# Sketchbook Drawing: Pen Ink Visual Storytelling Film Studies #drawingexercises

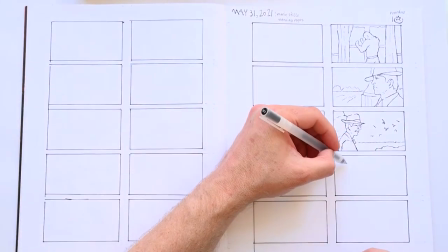[8:15]
A similar effect is created when you have a person cornered in one side of the frame with the rest of the world taking center stage.
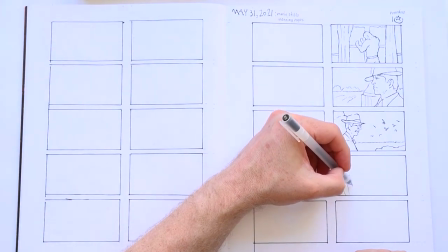[8:21]
This conveys the feeling that the character is being squeezed into a corner by the world or by life in general.
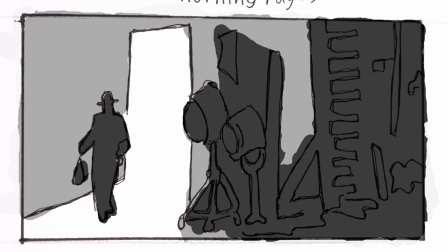[8:28]
Now, this can be a visual metaphor for what is happening at that moment in the story. In this frame, from The Godfather, the consigliere of the mafia goes to a Hollywood producer. In the scene, the consigliere is depicted as being small and insignificant in that larger-than-life environment. He is being pushed into the left side of the frame by all that film equipment on the right.
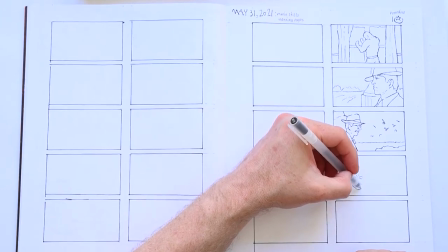[8:47]
The viewer will not consciously notice these visual metaphors, like you maybe never noticed these yourself.
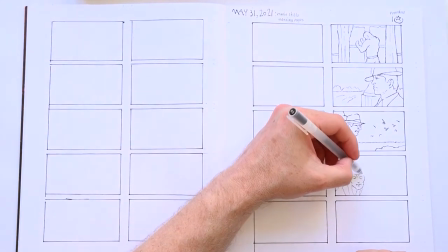[8:53]
I hadn't, I had to have this pointed out to me, but the audience will feel them.
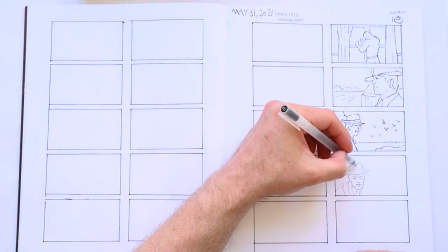[8:58]
Another great one is to show a person inside looking outside through a window with a camera outside.
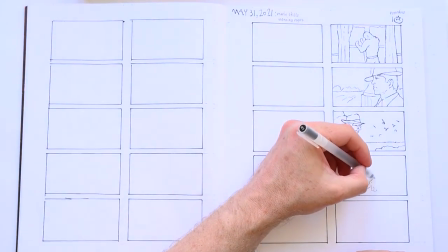[9:04]
It makes it look as if the character is locked inside somehow, imprisoned somehow. This again can be a visual metaphor for what is actually happening in the movie.
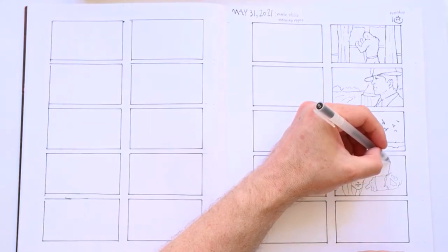[9:12]
Maybe the character is trapped in this situation at that point in the movie. Such a shot conveys that visually.
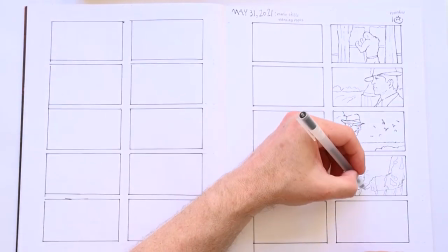[9:17]
Bonus points if the window has these wooden bars to make it look even more like a prison. If you then have a camera pan out so the window becomes a very small one in a huge wall,
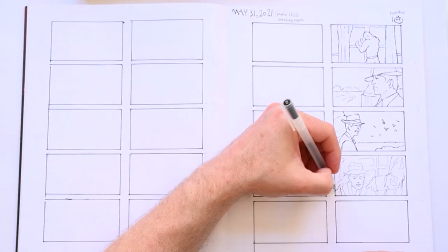[9:27]
it starts to make the character look small in that world and lonely and trapped and insignificant.
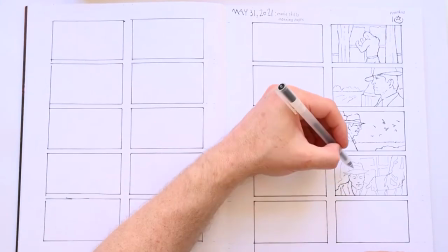[9:32]
In a regular illustration you should always try to make sure an image is balanced.
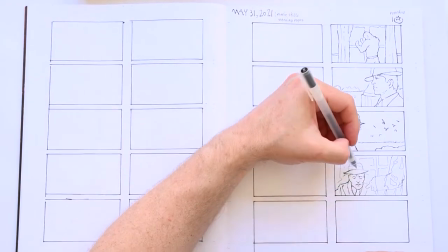[9:36]
But with film it is perfectly fine to have frames that are out of balance, because it conveys the idea that the situation is out of balance.
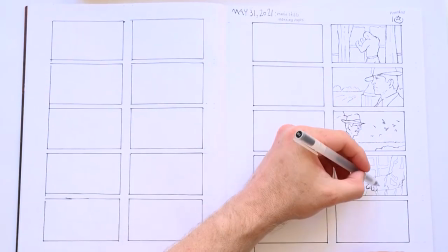[9:44]
And it is just one frame from a movie that unrolls in time. The entire movie is the composition.
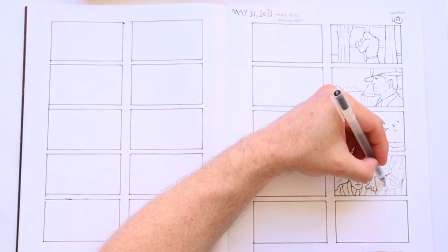[9:49]
That one frame is just one frame.
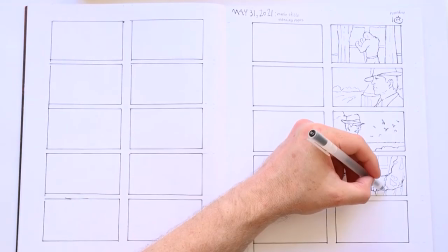[9:51]
So in movies, you can convey the feeling that the situation is out of balance by having the character on one side with nothing on the other side.
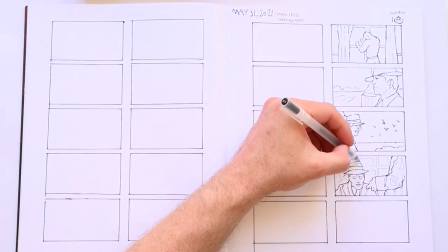[9:59]
You see this happen in the first scene of The Social Network, with cinematography done by Jeff Cronenworth,
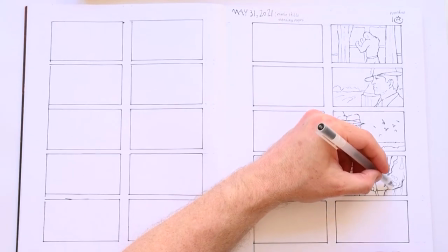[10:05]
where the guy is sitting with his girlfriend, a balanced situation as one sits left and the other on the right,
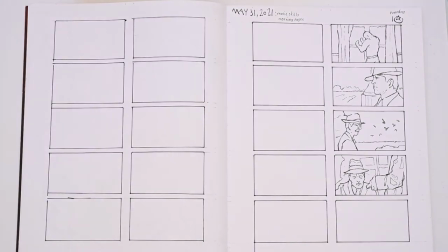[10:11]
and he is rude to his girlfriend and she leaves him. At the end of the scene, he is still sitting there, but she is gone, her side of the table is empty.
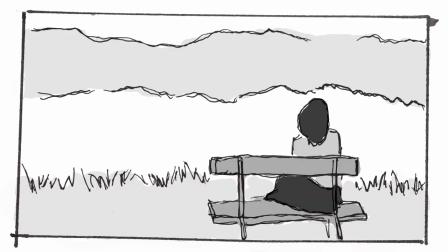[10:18]
The frame is out of balance. In this example, a woman is sitting on one side of the frame, maybe a visual metaphor for her personal situation being out of balance.
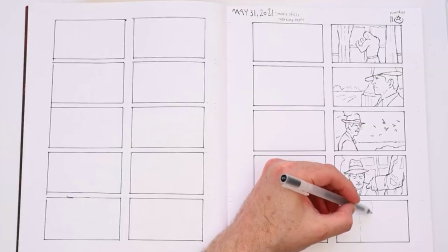[10:27]
The lines in the background are horizontal and suggest rest in peace. The Social Network is a great, great film to study for cinematography, by the way.
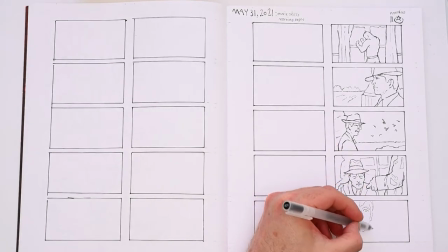[10:34]
In that film, the colouring is brilliant in that the world is depicted with warm colours and each time you see a screen with Facebook on it, it is shown with cold white and blue.
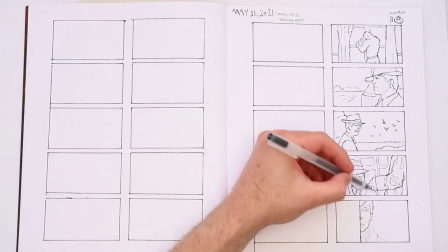[10:44]
Those are the Facebook's real colours, but still, it conveys the coldness of online versus the warmth of the real-world human connections brilliantly.
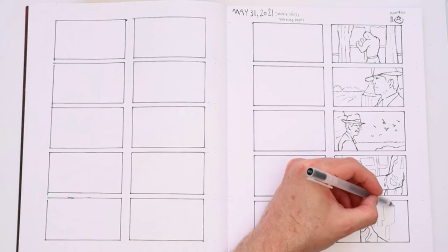[10:53]
And also, in that same scene, you can see a hazy background with bubbly lights suggesting a bubbly party situation again through the abstract shapes.
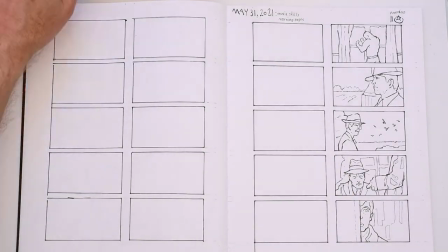[11:01]
That is another thing. You can use the abstract shapes in the background to convey things.
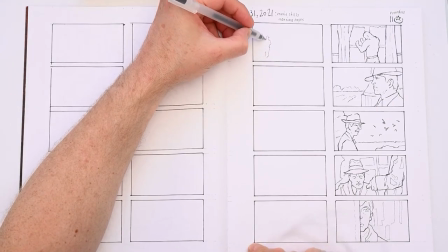[11:06]
Horizontal lines convey rest, stability. Vertical lines, power and grandness.
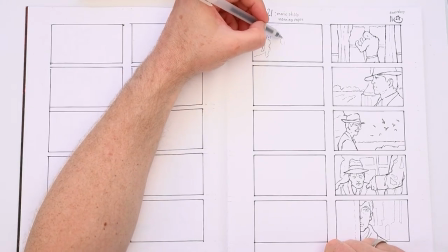[11:11]
Diagonal lines convey action, movement. Jacked lines convey turbulent moments, etc.
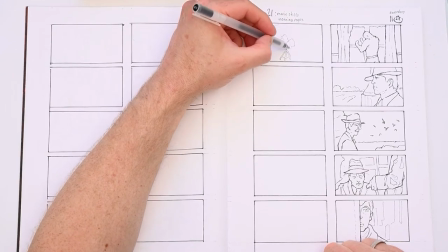[11:16]
I got this first from the amazing blog Temple of the Seven Golden Camels,
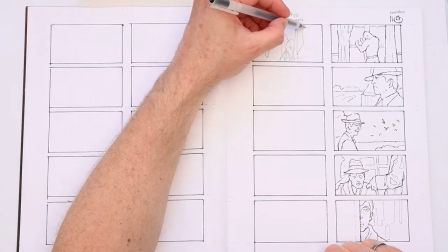[11:20]
which unfortunately isn't updated as much nowadays, I wish the author of that blog wrote a book. But if you can dig into the archives, you will find composition for visual storytelling gold.
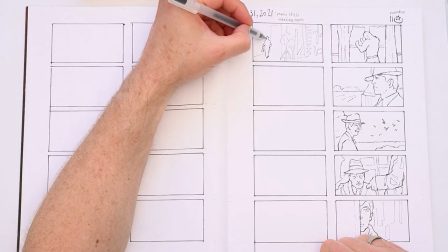[11:30]
I learned so much of what I know about visual storytelling from that blog.
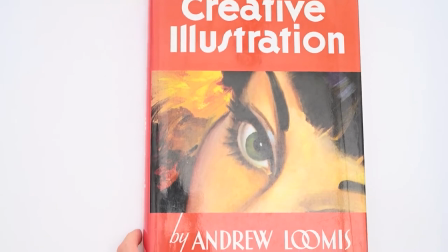[11:35]
Blog's author mentions the book by Andrew Loomis, who has a great book on illustration where he discusses many of the interesting things related to composition and visual storytelling also.